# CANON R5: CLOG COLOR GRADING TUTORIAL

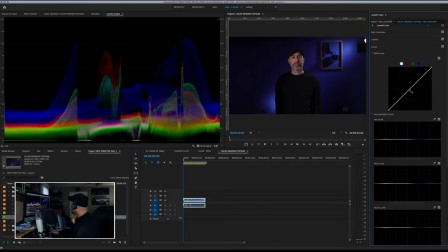249s
So first thing I'm going to do is I'm just going to click here in the middle. I do want to kind of protect my midtones. And then I just want to start playing like that. If you look here, I just feel like these blacks should be a little richer and a little darker. I just want a little more contrast in this image. Now, I could come up here and adjust my contrast like this, and you can see that.
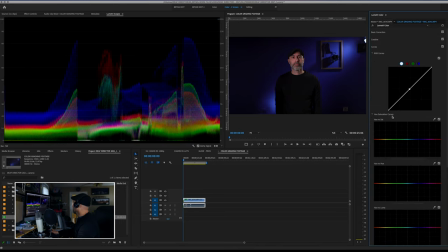269s
And I don't mind doing that, but I'm a big believer. I kind of always like to come in here and really control it a little bit better. So if you come here, I click this point midway up on the curves just to protect my midtones. I'm gonna click another one here, and then I'm just gonna slowly, I'm gonna bring my blacks over.
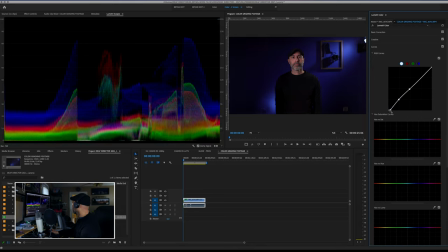284s
I'm gonna bring them a little bit darker. I just want it a little bit richer. And you see how that just, all this noise over here? What I'm gonna do is I'm just gonna smooth that out. I'm just gonna bring it down just a bit more. And I might even bring this down just a hair more, right? Now that's a little too much, it's a little too contrasty. So I think that's fine.
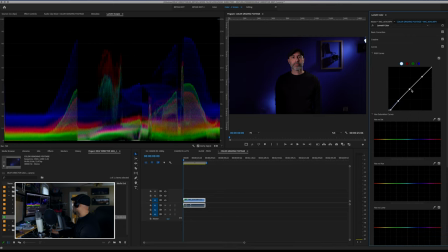304s
And then what I might want to do is maybe, let's say, I'll put something there, maybe I want to bring my skin tones up, just a hair, I'll bring that up there. And then maybe I want to bring my whites up just a little bit too. Now, this is a more subtle difference, but you can see how that adds just a lot more punch to my picture.
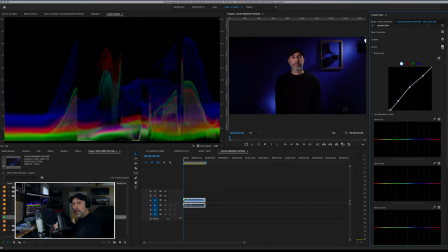323s
And the good news is I'm not just throwing contrast all over the picture. I'm adding contrast specifically in the areas where I want to go. So using your curves is very, very important in keeping those little nice areas taken where you need to in your color grading.
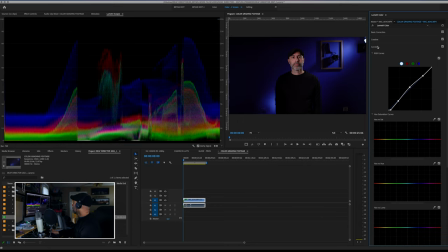339s
So now there's another very important thing here in the curves panel of lumetri. And that is this, you can start to control some of these hue saturation curves.
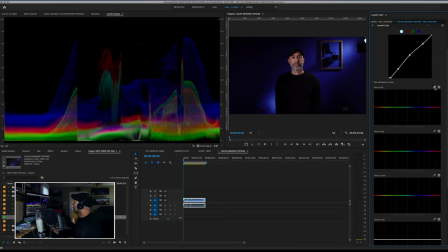351s
So the first thing I want to do is I really want to up the color contrast just a bit between this blue wall and my warm skin. So the first thing I'm going to do is I'm going to click on here. And if you look, if I click on my cheek,
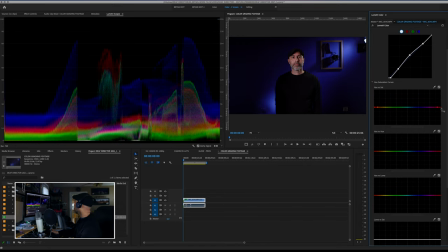364s
if you notice right here, I have created a set of clicks on my color hue, which will protect it. That means that whatever I do, that's not going to affect it. Now, what I want to do is I'm going to come over here to the blues and I'll click this here.
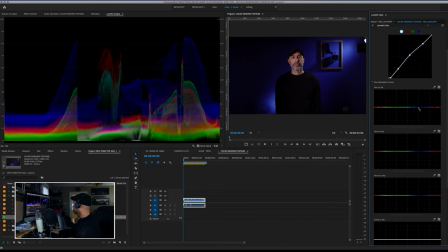380s
Let's say I click on these blues right here. You can see it created me another range of stuff. And now what I can do is I can just maybe boost my saturation up, just maybe a hair on that. And I'll keep my skin tone safe. And this way I can just do that.
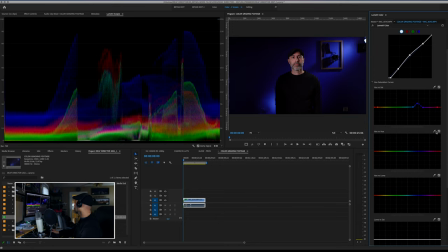399s
And then I can also do hue versus hue. So let's say, once again, I'll do the same thing. I'm going to click on my skin tones to protect them. And then I'm going to click here on this blue here. Click on the eyedropper, click on the blue. You'll see, once again, it gives me my little thing. And now you can see I can actually change certain colors.
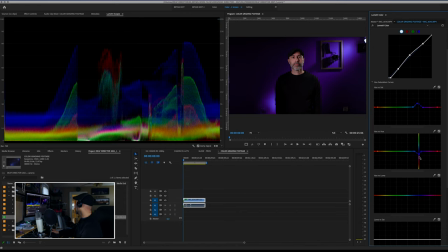418s
I can actually make this more blue. I can make that. If I wanted my wall to be purple for some reason, I can do that. Now, I don't want to do that. I just wanted to show you how you can do that to target certain hues. Now, another thing I could do, if let's say I, once again, target my cheeks,
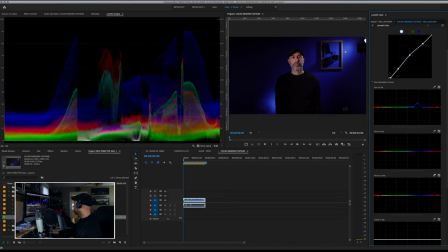435s
if I come out of the hue versus luma, if I wanted this background to be maybe a little bit darker, I could do just the blues. I could target that and pull them down like that. I could also brighten them up if I wanted to. I might take this down just a hair bit, just to soften off those highlights, just a hair.
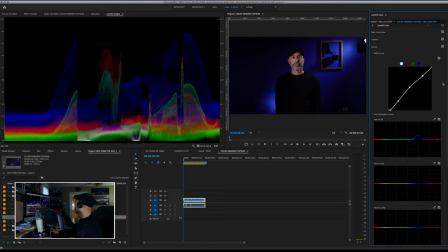454s
And you can see right there how these little things make a difference. You can see how the hue versus saturation, how I just pop a little more blue, increases the contrast. And then hue versus luma, you can see how it just adds those little things.
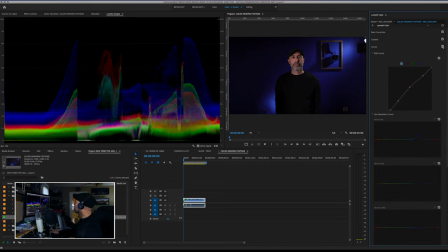468s
And all these curves add up to pretty big but subtle change. So the curves are one of those things you should always come back and do and refine in your color grade when you're working with Canon R5 C-Log footage, because C-Log does not give you a lot of room to work with.
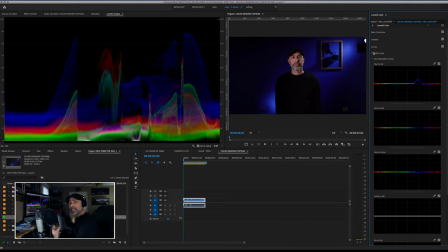487s
And this is kind of those ways we're trying to maximize as much as we can get from this file. So now let's go down to what I consider the next most important thing.